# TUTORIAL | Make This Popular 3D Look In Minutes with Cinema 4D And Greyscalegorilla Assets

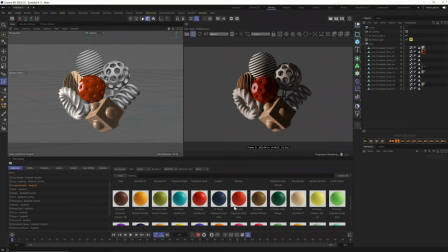744s
All right, so these are really cool because they have these little micro details in them and we could even add displacement later if we want as well. So I'm gonna grab some colors that kind of go together. Here's a little trick about this collection in particular. these have been put into palettes.
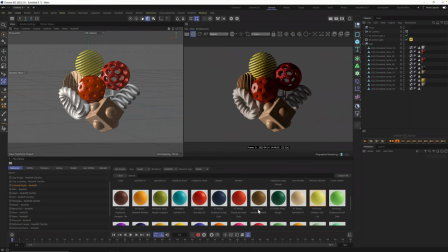762s
So if you look here, we have P6, and then here we have P7, and then there's P8, and there's a bunch of these. What do these mean? Well, all of these are color palettes that all go together. So if you don't have a color palette for your project,
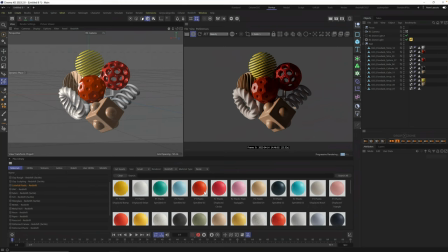775s
you can just stick to one of these palettes and everything will start to blend together and the colors will work together. So in fact, let's just go ahead and replace all these with something from palette one. If you're following along, maybe you try a different palette. but just look and see on anything you want to use and go for it.
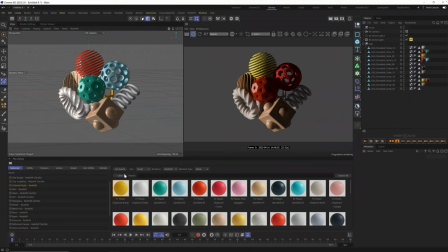794s
I'm dragging more stuff in. What are we missing? I'm saving this spring for last because I want to do something more like a metal.
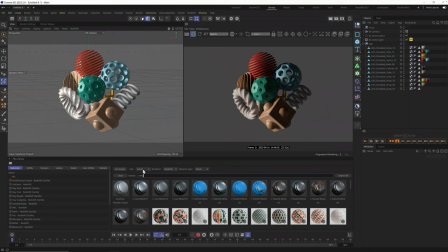800s
Let's go up here to all and let's type in metal. And in the library here, you can see we have a ton of metals. Let's go with gun metal. I'm just going to drag this onto our little dude here. What are we missing? Well, it looks like there's something maybe in the back, but that's okay. We could add a metal to it as well.
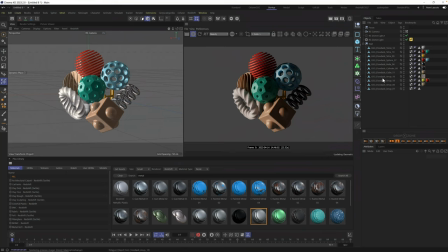819s
Let's go ahead and just grab one of these and bring it in and let's see what we got.
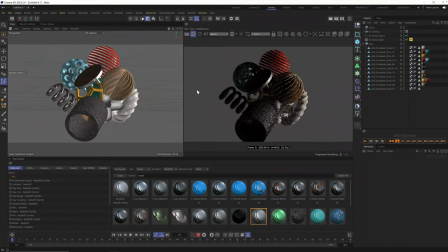825s
All right, here's our first start. Let's rotate around, let's see what we got. We could find different angles, different things, different parts of our scene.
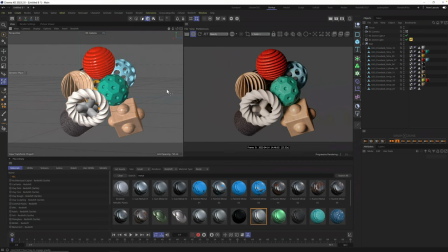834s
Really, as I rotate my camera around, I kind of like this composition. There's maybe a few too many circles here and it looks like I did find one more object that has a material on it right here.
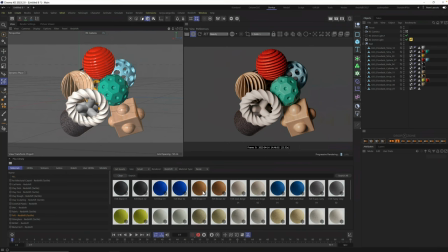846s
So let's, for this one, add one of our new felts to it. Let's start with that. That might be an obnoxious color, but I think that's okay. I really like this angle more, and I definitely don't want that dark of a blue, so I'm just gonna replace that.
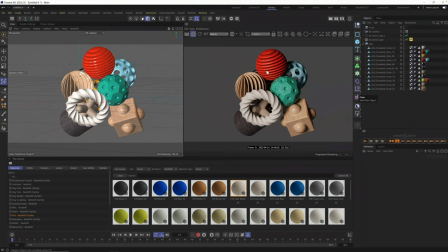862s
And all these are super drag and droppable, so you can make it really easy here. And I like this angle better, but what I don't like is the lighting. Because I moved my camera around, My lighting obviously didn't follow with me.
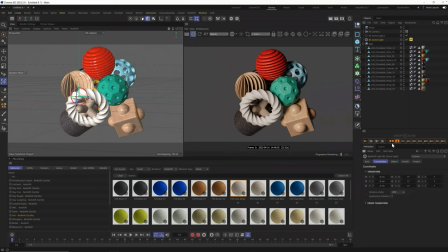876s
So I just have this HDRI that is too flat onto the scene. So I'm gonna go select our original dome light that has the HDRI on it.
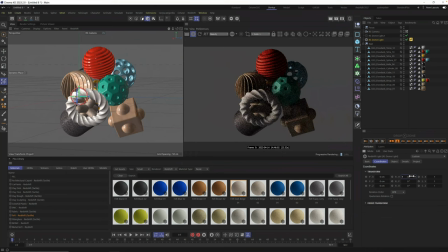883s
And I'm gonna go into coordinates and use this RH right here to rotate my lighting until I get something a little bit better. I like this one better. I'm gonna go off to the right here. And here's where you can start to make your micro details. This, for example, I wanna rotate it. I love where it is. I just didn't like the rotation of it.
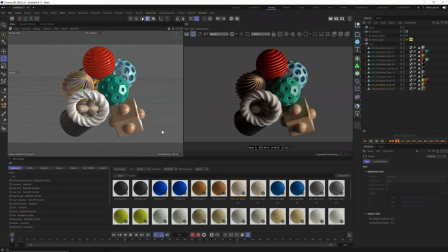902s
I want to see the points of this coming out here. Love it. And the cylinder and all this stuff's just kind of like a little bit dark in here. So what I might do is just delete this thing, hopefully to let a little bit more light in.
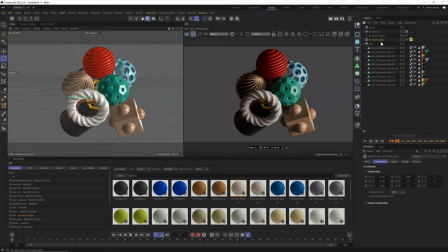916s
This was too cluttered to my eye. There's a little bit of darkness here, but we could also fix that by adding a little bit of fill light, which I think we'll do right at the end. Okay. From here, there's quite a few options. Of course, we could change our background color to something a little bit brighter. So I did like that darker vibe, but you could also go with something more traditional.
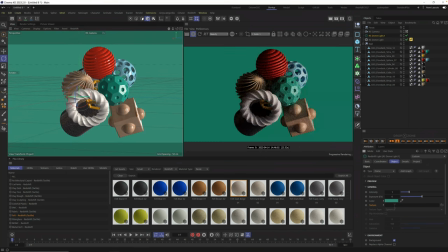935s
Like if you click on one of these colors that are in the scene, you may want to get something a little bit brighter. Now, if you go with something brighter, I would recommend a brighter HDRI. I'm desperately trying to make this one a fast one, guys, but there's so many little pieces to this if you're new to HDRIs and selecting lights.
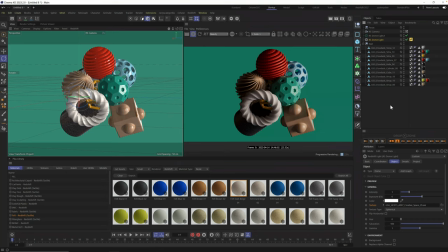954s
So if you want me to add those little side tips, let me know down in the comments. And if you want me to just shut up and get going, let me know too, because look, I'm listening. All right. So a brighter HDRI, what do I mean by that? Well, if we open up this HDRI, it is really contrasty.
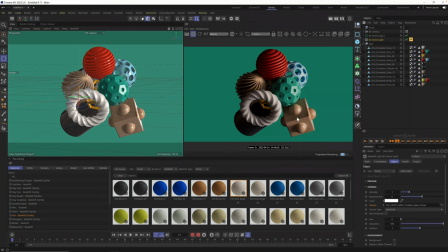969s
And you can see this side is very bright and very lit. And this side's almost dark. It's almost black. There's a few things you could do if you like the overall lighting to help with this.